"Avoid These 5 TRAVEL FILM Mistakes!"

Also try to make your life easy, avoid harsh light during the day and try to avoid shooting directly into the sun with a dark foreground.
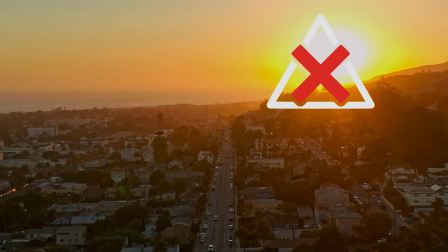(4:24)
Try to turn your camera a little bit away from the sun, like standing in 45 degrees to the sun will still give you some nice backlight without having too hard contrast.
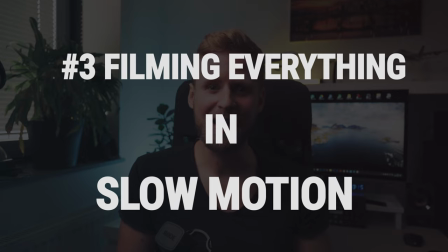(4:34)
3. Filming everything in slow motion. I'm seeing it all the time and I also did it myself quite a lot.
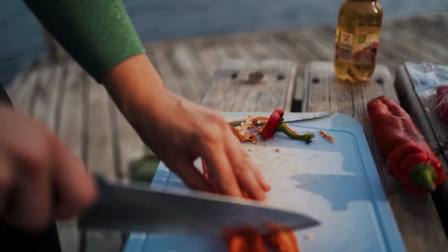(4:41)
I filmed my first travel film completely at 120 frames per second. Here you can see some sequences. Of course, your initial thought might be, oh nice, it looks so cinematic. But at least that was my first thought.
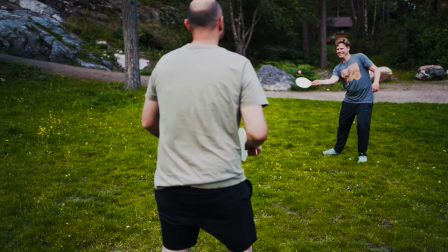(4:56)
Your viewer will feel completely disconnected from the people in your movie as it has nothing to do with how something looks in real life.
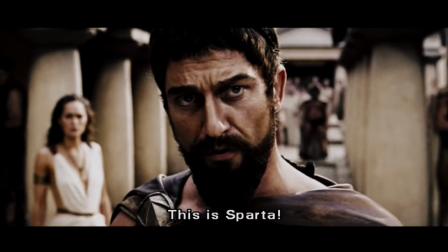(5:04)
It's a very extreme look, use carefully and you can give the special moments in your film a very epic and eye-catching look. If you overuse slow motion, you will completely lose the impact and it will also take away from the pacing and fluidity of your story. Remember that less is more. Also when you shoot in higher frame rates, remember to adjust your shutter speed according to the 180 degree rule to get smooth slow motion. So if you're shooting at 120 frames per second, your shutter speed should be at 240th of a second. Due to the higher shutter speed, you will also need a lot more light. In my opinion, a very good compromise is to shoot in 30 frames per second on a 24 frames per second timeline. Your footage will look less shaky and you will get this dreamy nice look. The look is not so extreme and the movements still look realistic.
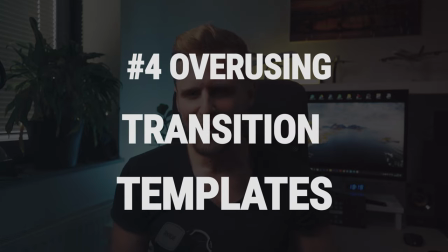(5:56)
Number 4 Overusing Transition Templates When I did my first travel film and had a look at the final edit, I thought, hmm, somehow the transitions seem so harsh and somehow boring. So I looked for some transition templates and threw them on the timeline. I was actually amazed at how it looked, but when I look at it now, it makes me cringe. I'm not saying you shouldn't use those transitions at all, but the transitions should fit your footage.
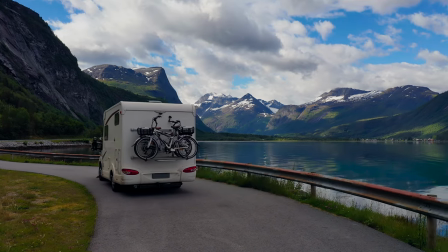(6:21)
If your clip doesn't have a lot of motion and suddenly there is a crazy zoom in triple turn to your next clip, it just doesn't fit and looks off. Best transitions are those you don't even recognize. So if you use pre-made transitions, they should only be like the salt in the soup to make it more seamless. The actual motive for the transition has to happen in the production, when you move the camera in the direction the transition happens.
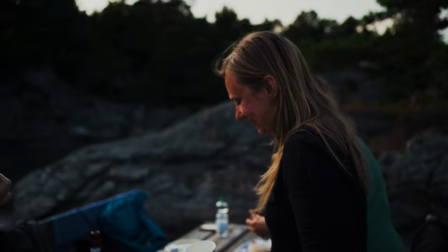(6:47)
For example, if you move your camera from left to right and you have the same movement in the next clip, then the transition will look purposeful. But the best way to cover your transition is to use more classic techniques which are used in big hollywood productions as well, like L and J cuts where you use sounds to transition into the next scene, cut on action, a match cut or even a smash cut.
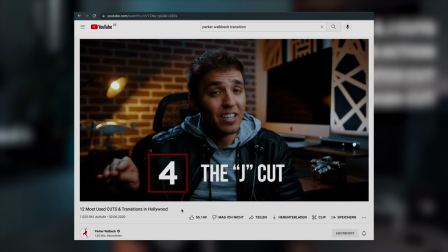(7:10)
Parker Walbeck did a very good video about the most used cuts and transitions in hollywood. As mentioned before, less is more. If you use special effects on just a few cuts and purposefully, your edit will stand out. If you use it on every cut, it will be predictable and looks unprofessional.
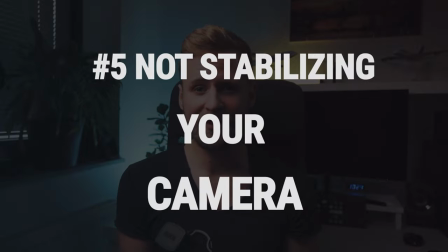(7:27)
Number 5 Not stabilizing your camera When done on purpose,
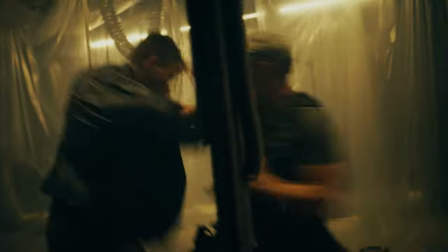(7:32)
shaky footage will underline and support fast movements in a hectic action scene. But if there is no action, shaky footage will be distracting and exhausting to watch.
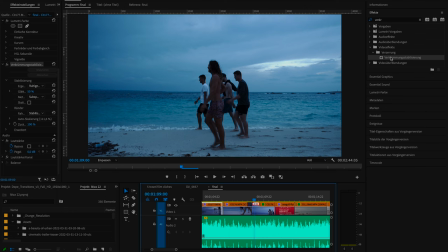(7:43)
Of course, there are effects like the warp stabilizer at the tracker with which you can stabilize your footage,
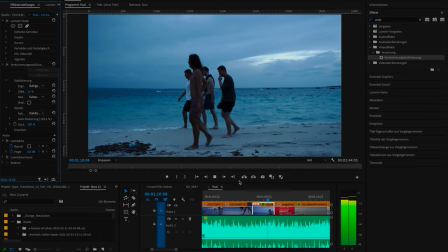(7:49)
but it doesn't work all the time and especially the tracker can take a lot of time. So better put in the work when filming. I'm not saying you need to buy an expensive gimbal. Instead, there are some easy and cheap tricks to stabilize your footage. Let me show you how. A good rule of thumb is, the more points of contact you have between your camera and your body, the better. If you hold your camera in one hand, far away from your body, it will be shaky for sure.
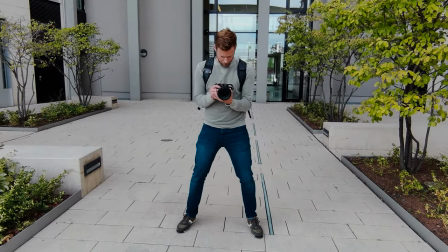(8:17)
Instead, hold the camera with both hands very close to your body and push your elbows into your body.